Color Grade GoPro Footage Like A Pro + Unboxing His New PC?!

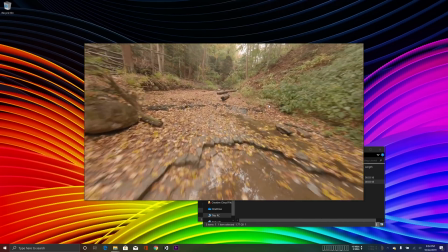4:08 But the color, it looks basic. It looks like it just came right out of a GoPro in a flat color profile because it did. Real Steady actually only supports 25 frames per second and above. And since we shoot everything in 24, I shot this in 25 frames per second and then we conform it to 24 or interpret the footage to 24 in post.
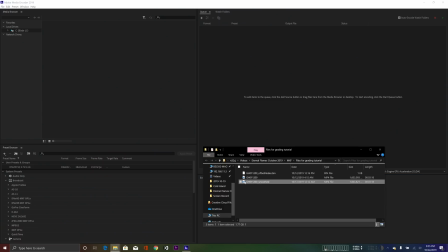4:25 Pull up media encoder, drag that guy in.
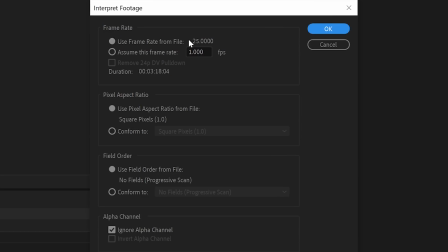4:29 is I'm going to right click and say interpret footage and the frame rate of this clip natively is 25 frames per second. I'm going to say assume this frame rate of 23.976 and that's basically saying take these 25 frames per second but only play them back at 24 frames per second.
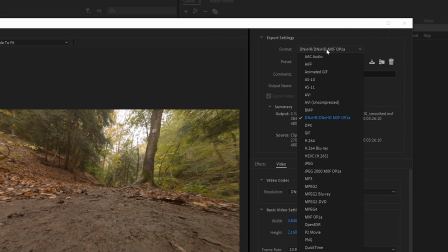4:45 Now for settings we're going to go DNXHR. It's a nice working codec. My resolution is now we're going to up res it from 2.7k up to 4k so 3840 by 2160.
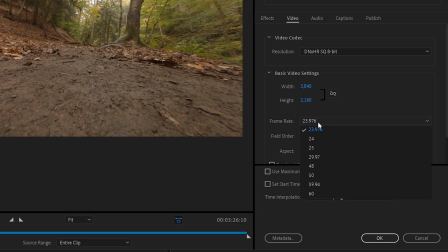4:55 We're going to use this codec here the standard quality 8-bit. Again, 23.976 frames per second or 24p.
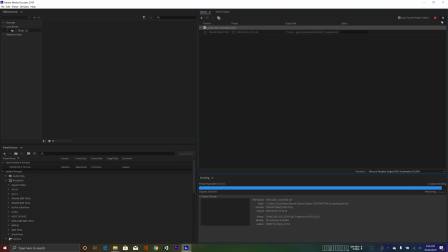5:02 And then we hit play. So just out of curiosity, I rendered this clip out on my Mac Pro with the same settings and it took four minutes and nine seconds to render this clip. I rendered it out earlier today and it took two minutes and 55 seconds. So it's significantly faster on this computer.
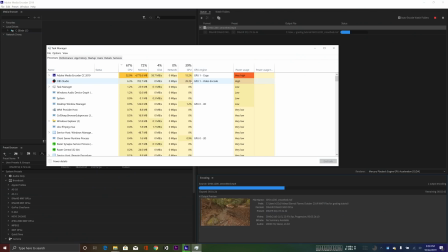5:17 You can actually see here my screen recording device is actually using 40% GPU. It's screen recording in 4K as I'm doing all this. This is actually probably going to slow the render down this time around. All right, so this So this clip was done, we're gonna pop open Premiere here.
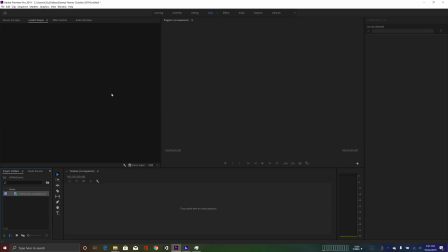5:29 We've got our smooth file here, transcoded. Open that up. Let's drag this down to my new sequence button there. Alright, I've got a little edit thrown together here. We just need to take the color to the next level.
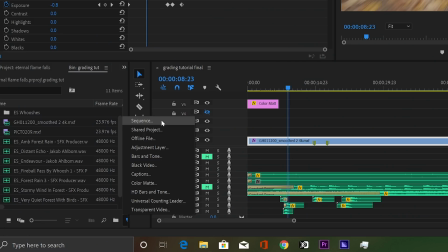5:42 So first thing I'm gonna do is we're going to add an adjustment layer, so I'm gonna click my new adjustment layer button here and then drag that guy in here.
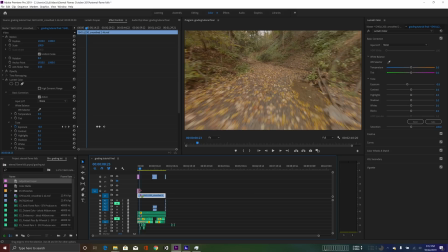5:51 Make that the full length of my timeline here. And we're gonna make a couple adjustment layers, two to be exact. We use a single adjustment layer as a primary adjustment layer to normalize all the clips And then we use a second adjustment layer on top of that for the actual color grade where we change the color Significantly to fit the mood of the scene you can't expect this grade to work on every single clip every single time What I'm hoping it'll get from this is seeing how I'm doing this how it affects your clips and therefore learn What you do for each clip There's no sense in just copying someone's color grade or using someone else's LUTs or presets hoping that it's gonna work because it's never gonna work. It's learning your tools and then using them appropriately for each clip and understanding what the tools do so that you can get a good outcome regardless of the input clip that you're starting with. The first things first, the color balance in this clip looks way too warm, so we're gonna adjust the white balance pretty radically here.
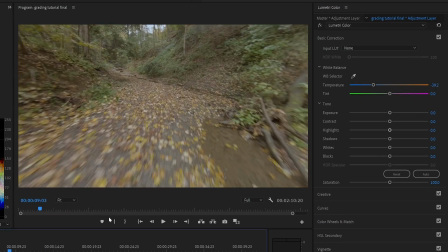6:42 So what I do is basically find a representative frame in the clip, or I guess in this case,
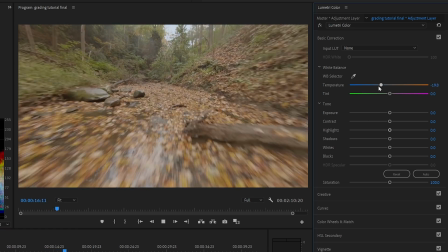6:47 we just play the clip back since it can play back and adjust at the same time and kind of just eyeball it here. Trying to find that sweet spot between two blue and too orange now we're looking at it I'm saying okay this is a little bit too green so I want to do the same sort of adjustment on the green magenta axis so play back again back and forth back and forth and I'm thinking
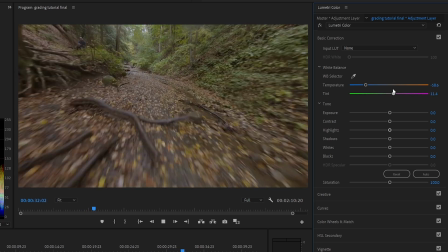7:05 this is too magenta that's too green somewhere probably around you know here ish looks good that's kind of a neutral shot there so we can turn off and on we can see dramatically we sucked out a lot of that warmth and now this is a way more neutrally balanced clip. The goal of the primary correction layer is to get to a neutral starting point so you can color things.
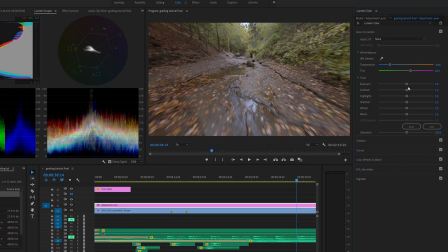7:26 Exposure looks good not going to tweak that.
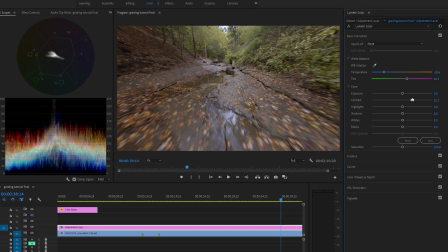7:29 I do think however there's a lot of headroom here so we can change the contrast quite dramatically and we don't want to clip the blacks we don't want to clip the whites we want to add contrast and punch. What I want to do now is I find a lot of cinematic shots there's never a true white never a true black.
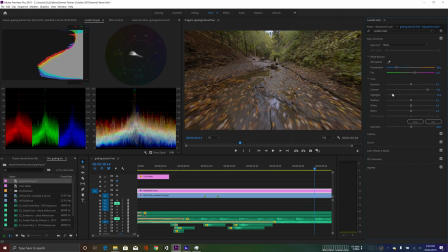7:43 Using the highlight slider will actually bring the brightest parts of of your images down without affecting the rest of the image. So it's a very good way to sort of lower your dynamic range. Same with the shadows. I'm gonna bring the shadows up a little bit because we don't want those true blacks.
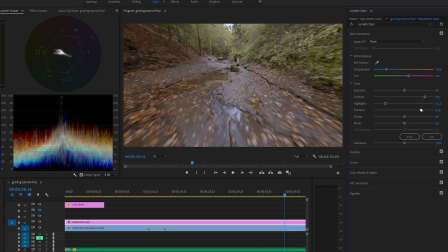7:57 And our shadows will put probably, you don't want to do it too much. If you overdo it, it'll just look really washed out. So we'll just say, you know, just a nice little light bump on the shadows. I'm also gonna bring my whites down a little bit because again, as I said, I want to preserve the highlights. The number one thing that gives away digital footage, especially from cameras with small sensors like the GoPro, is low dynamic range. So clipped highlights, crushed blacks.